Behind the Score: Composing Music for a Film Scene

All right, welcome everyone. Today we're going to be talking about film scoring. I'll be scoring a movie scene. I'm going to show you some techniques even when you're faced with limited time like I was in this movie. Now, unfortunately, this movie just still has not been released so I'll have to blurry the scene a little bit but don't worry because the focus is in the techniques. This is how I approach on a scene like this. We have to meet the director's expectations and needs but also we have to move fast and efficiently, all right? So let's score this scene real quick.
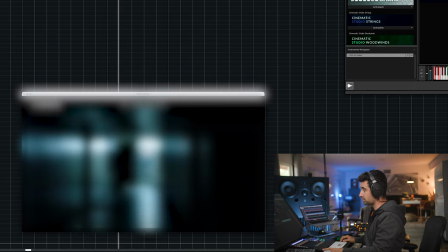0:27 Let's take a look at this establishing shot I don't know if we need music here we'll see okay thief
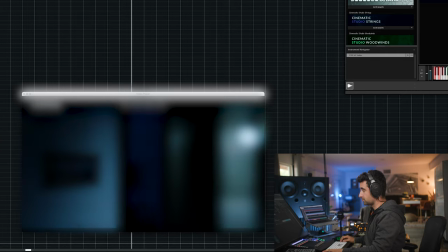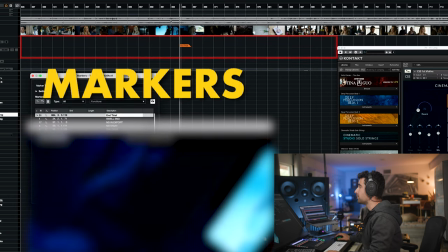0:42 okay cool let's set a marker here at the end of this but then we have this moment I
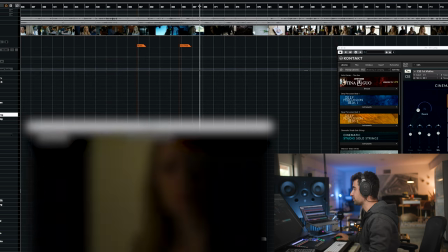0:49 would come in with the music here music in then we've got the second part here boom
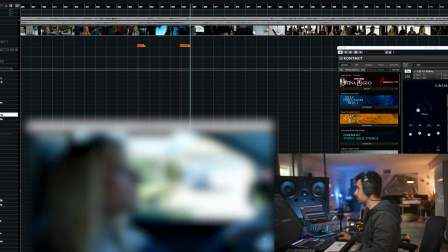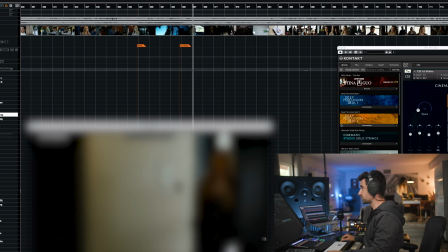1:01 I think this is the boom moment where she realizes the door is open so boom let's continue to watch
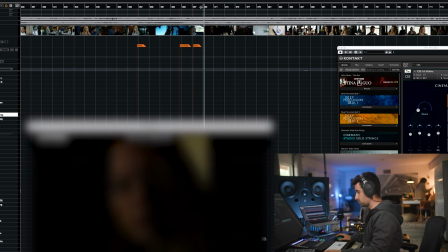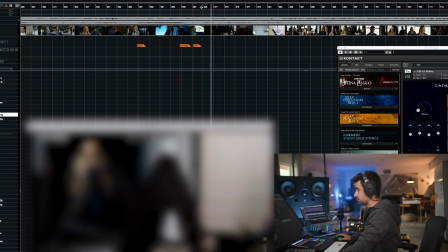we could have a ton of markers right we could hit different things but i'm not gonna do that because again i'm trying to show you how we can do this efficiently so i'm gonna skip a lot of markers and that's an approach that you can take okay it's more of the same thing
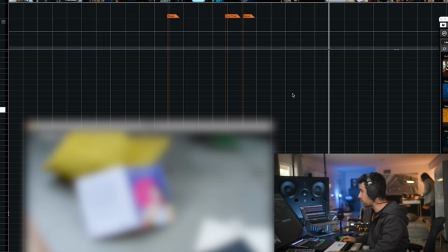1:29 more of the same thing the markers are a little bit loose but what i would avoid for sure is like obviously this is not a cat she turns
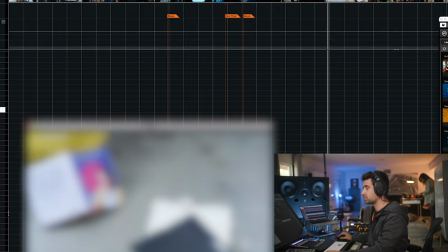1:36 around she sees the book if we hit this moment no it's like you see something and then you think something so that's what the music
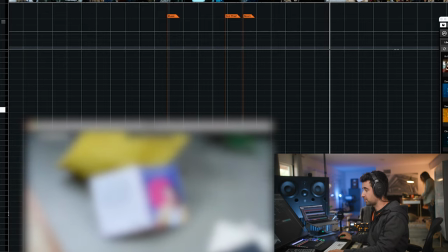1:43 is gonna be doing so we're gonna react to this here maybe name of the markers yes
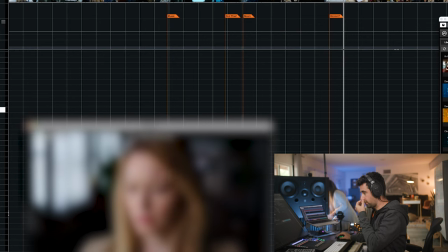1:48 in our use and then we want us here also we're going to react it would be a frame boom and then we're
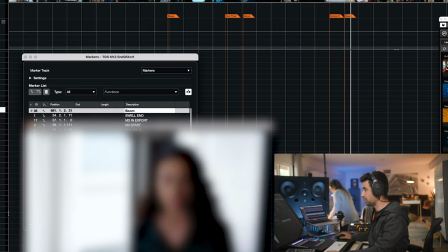1:57 going to keep going oh my god what happened gosh all right cool we want
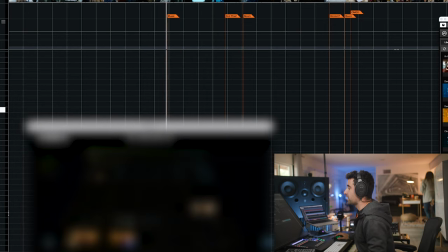2:02 to do this quickly right the music is gonna in here and for you've got this scene he wanted more anger here but also he wanted more darkness and for the second part of the scene is to make the audience believe that the thief could still be there.
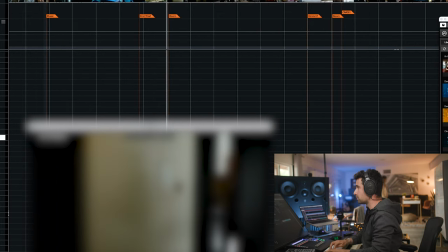2:17 We're going to start with the second part because I have a better idea of how to do this. What's the tempo? Yeah, super slow. We don't need to hit many things here. So the first thing that I do, and I recommend you, it's you're going to have your textures, your...
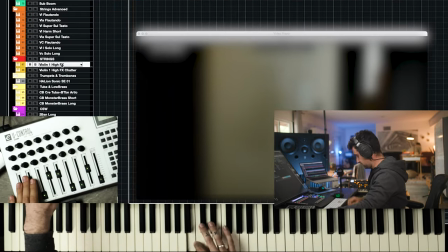2:34 stuff like this. You're going to need to have... things like this. You're going to need to have...
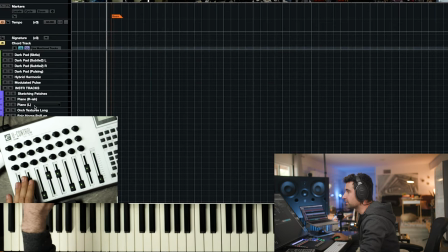2:44 stuff like this. You're going to need to have... Things like this, right? What I like to do is first kind of like set the mood.
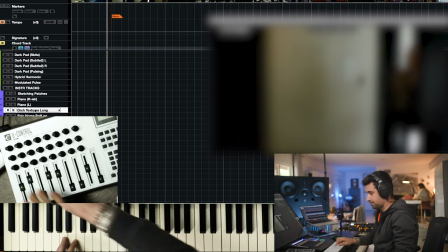2:54 We're going to set the tone, the feeling, the mood. And so we're going to start with this, all right? There's going to be a boom here, and we're settled.
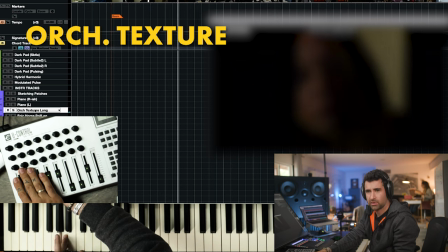3:07 See where it came in?
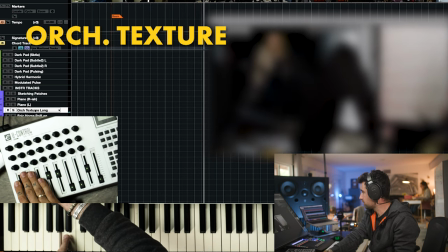All right. This kind of like clusters and things like this coming very naturally when kind of like camera pan
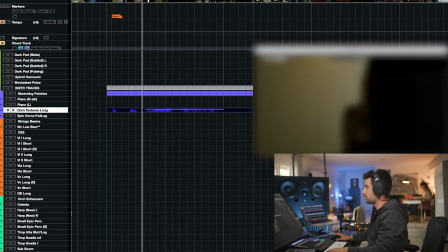3:20 or like moves like this. so one more time it
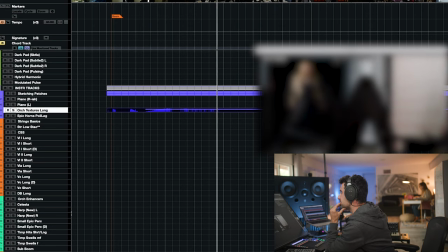3:28 feels very natural so she comes in it's like oh my god what's going on
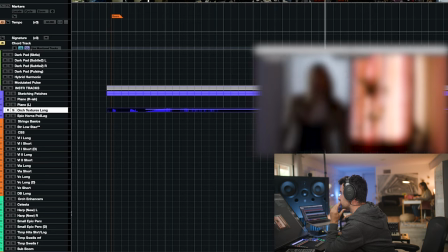3:33 here what happened then second room broke like this is serious oh
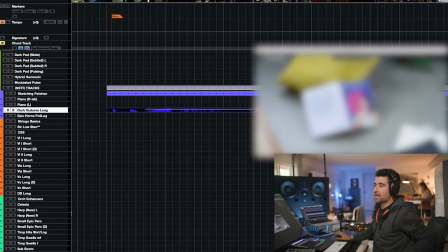3:38 my goodness okay so if you see how this has been edited it speeds up the editing right the first cut is longer the second one is a
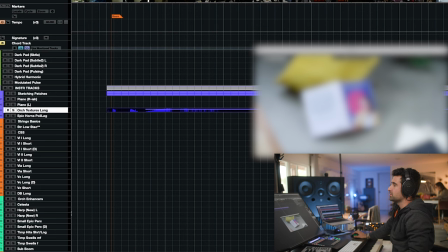3:47 little bit shorter and the other three or four cuts are slightly shorter so i think that as we transition here,
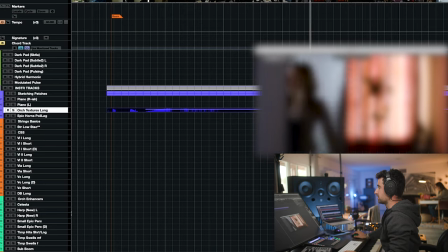3:55 we're going to start, I'm just going to set a marker here, building up. We're going to start building up here. Here, we can hit this thing, okay? It doesn't have to be a hit.